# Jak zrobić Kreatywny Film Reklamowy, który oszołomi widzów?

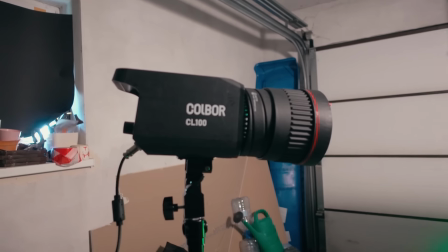[12:19]
Tutaj będziemy mamy kluczowe światło, tam będzie kontrowe,
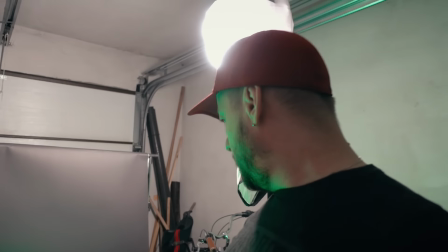[12:24]
no i dla kolorku damy tutaj jeszcze małe światełka, więc powinno być ładnie.
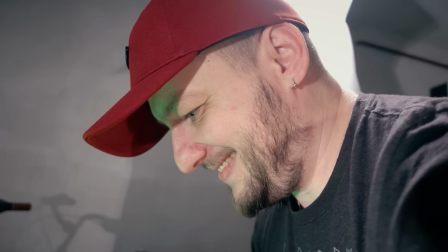[12:31]
Wiesz, że marnujesz teraz najlepszą kawę z Kostaryki. Tak, no rzeczywiście.
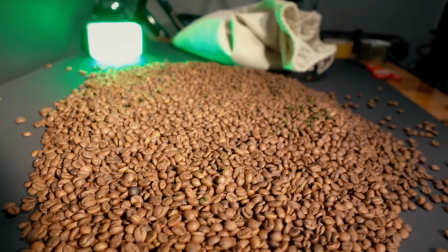[12:37]
Bardzo dobrze. Chyba będziemy musieli ją wypić, tą kawę.
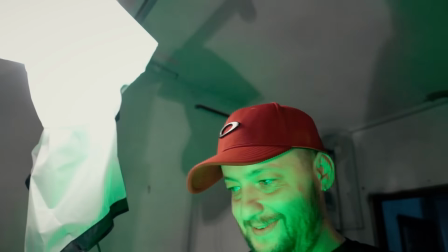[12:43]
Nie może się zmarnować. Największą przyjemnością. Uwaga, akcja!
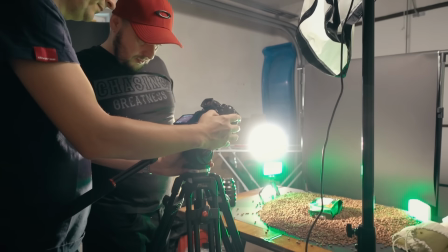[12:51]
Nie mogło udać się za pierwszym razem, ale w końcu uzyskaliśmy odpowiedni efekt, który już widzieliście wcześniej w filmie.
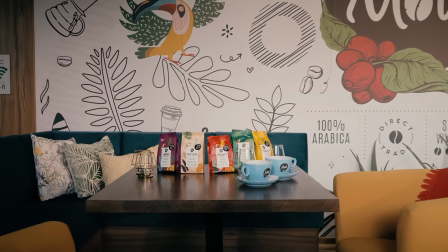[12:59]
Kolejne ujęcie ma za zadanie pokazać, że jest kilka rodzajów tej specjalistycznej kawy.
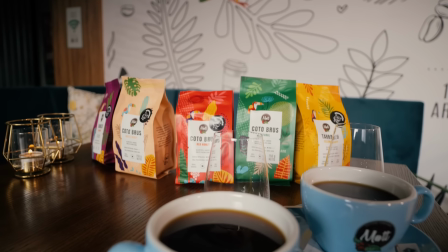[13:05]
W tym celu poustawialiśmy na stole nie tylko poszczególne kolorowe pudełka, ale też gadżety opatrzone logo producenta, jak na przykład kubki.
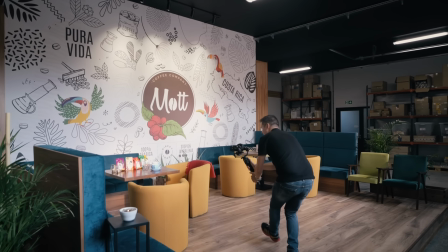[13:14]
Moi drodzy, w filmie produktowym logo nigdy za dużo.
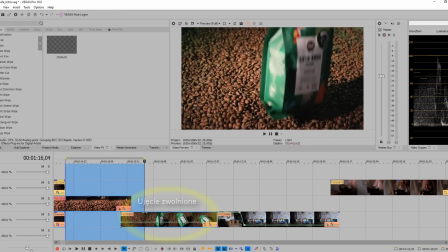[13:17]
Zwróćcie uwagę, że po poprzednim zwolnionym ujęciu początek przyspieszyliśmy, aby zwiększyć dynamikę pod koniec tego całego wideo produktowego,
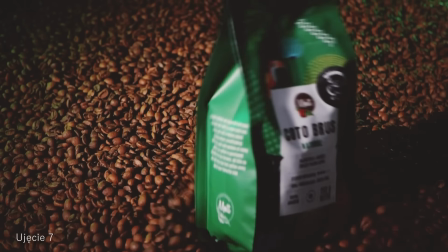[13:26]
ponieważ zaraz później następuje ujęcie, w którym modelka pije kawę, a ono jest trochę dłuższe i w normalnym tempie.
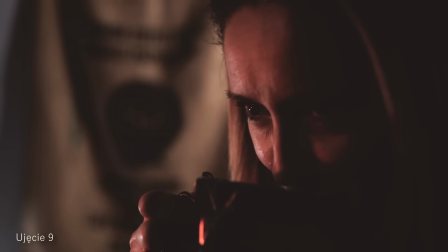[13:33]
Absolutnie nie chcemy teraz zmniejszać emocji i doznań z oglądania filmu i spowodować, że oglądający go wyłączy,
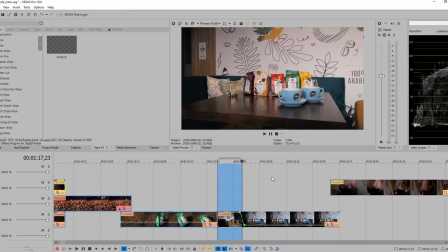[13:40]
tym bardziej, że część naszych widzów może być nabuzowana dopaminą np. po 3-godzinnej sesji na TikToku.
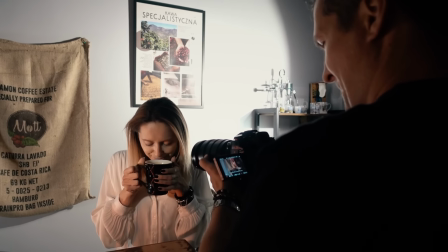[13:47]
Teraz ujęcie, które realizujemy w tak zwanym niskim kluczu, czyli techniki,
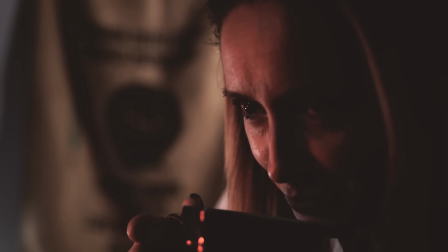[13:52]
która opiera się na głębokich cieniach i wielu ciemnych obszarach na obrazku, w tego typu nagraniach bardzo ważną funkcję pełni oświetlenie.
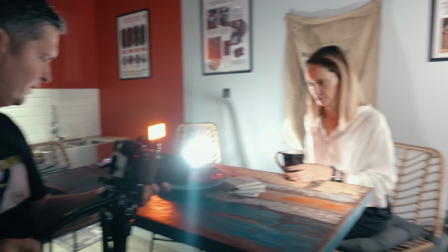[14:00]
Aby zrobić takie ujęcie w niskim kluczu, kadr powinien być niedoświetlony o przynajmniej 1 do 2 EV.
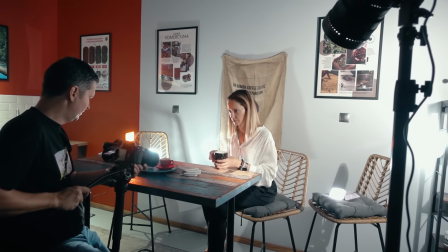[14:07]
Tą wartość możecie odczytać na wyświetlaczu. W zależności od modelu i marki aparatu,
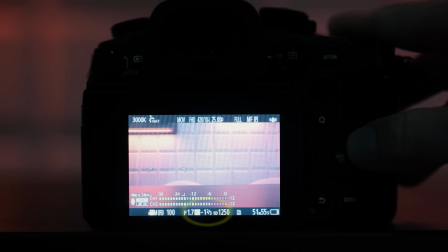[14:13]
czasami nie możemy zbyt mocno schodzić z ekspozycją o zbyt duże wartości, bo nie wszystkie bezlusterkowce dobrze sobie z tym radzą. Przy takich zleceniach jak dziś warto zainwestować w profesjonalne oświetlenie. A czy taka inwestycja musi być droga? Dziś już na szczęście nie, bo na rynku mamy dostępne nawet takie małe lampki, które są już przystosowane do oświetlenia filmowego. Zwłaszcza gdy nagrywamy jakąś małą scenkę, to w zupełności wystarczą do oświetlenia. Wydatek to jest poniżej 200 zł, więc naprawdę niewiele. My w tym zleceniu wykorzystaliśmy też małe lampy, bo
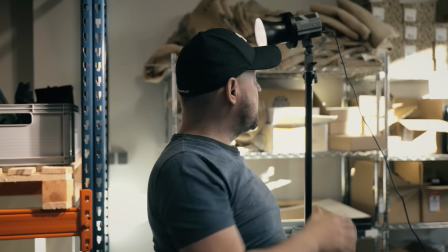[14:55]
kolbory CL60, które są, widzicie, bardzo małe, kompaktowe, a i tak idealnie doświetlają nam tutaj całą scenę.
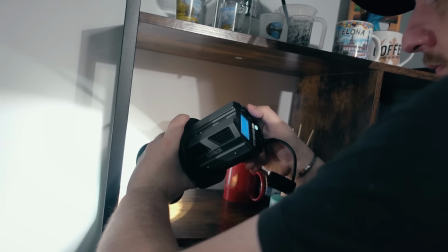[15:03]
Prawdopodobnie co bardziej spostrzegawczy zauważą, że mamy tu aż 6 punktów świetlnych.
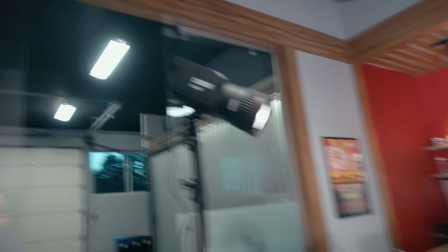[15:08]
4 lampy filmowe i 2 właśnie takie małe i tanie lampki,
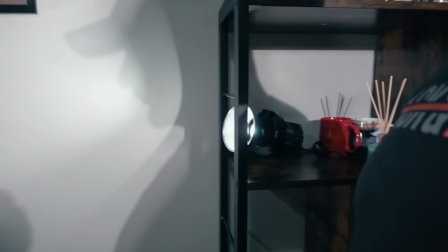[15:12]
którymi nie tylko możemy doświetlić elementy planu, ale też stworzyć efekty kolorystyczne.
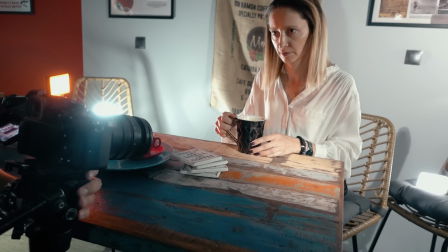[15:18]
Przed chwilą już widzieliście, przy zrzucaniu opakowania z zieloną kawą używaliśmy właśnie zielonego koloru, a teraz świecimy kolorem zbliżonym do czerwieni.
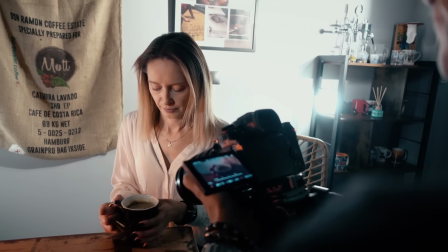[15:26]
Jak widzicie, światło to dość złożone zagadnienie, dajcie znać, czy jesteście zainteresowani tematem,
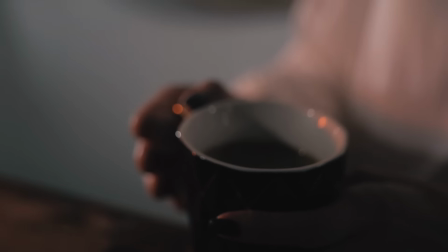[15:32]
to może nagramy odcinek w tym jakże interesującym, przynajmniej dla nas, temacie.
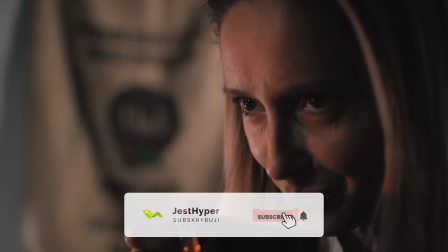[15:37]
Warto też w tym momencie subskrybować kanał, jeśli oczywiście jeszcze tego nie robicie. No i moi drodzy, do takich ujęć slow motion dobrze wyglądają ujęcia w ruchu, takie szybkie ujęcia, dlatego że potem jak zwolnimy, to mamy taki majestatyczny, cinematyczny ruch.
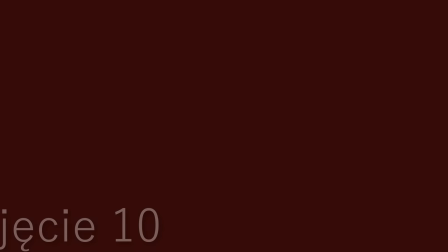[15:53]
I właśnie tu dochodzimy do takiego ujęcia, które znów jest nagrane z ręki.
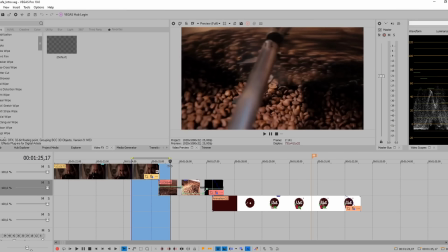[15:58]
Jest to ujęcie zamykające, po którym pojawia się już tylko logo producenta kawy i jednocześnie naszego klienta.
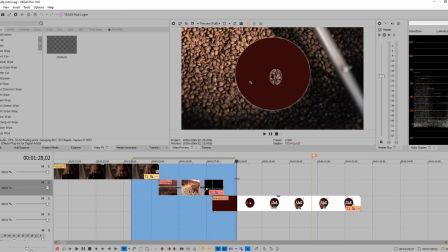[16:05]
Również tu ważną rolę pełni światło.
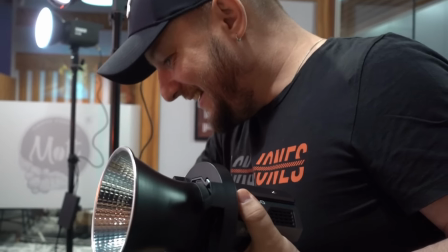[16:08]
W takich filmach komercyjnych, reklamowych czy produktowych praktycznie w całym procesie nagrania konieczne są lampy filmowe,
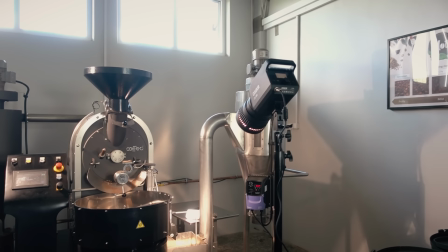[16:15]
bo na zastanym świetle, moi drodzy, niestety daleko nie zajedziemy. Efekt zwykle będzie dużo, dużo gorszy.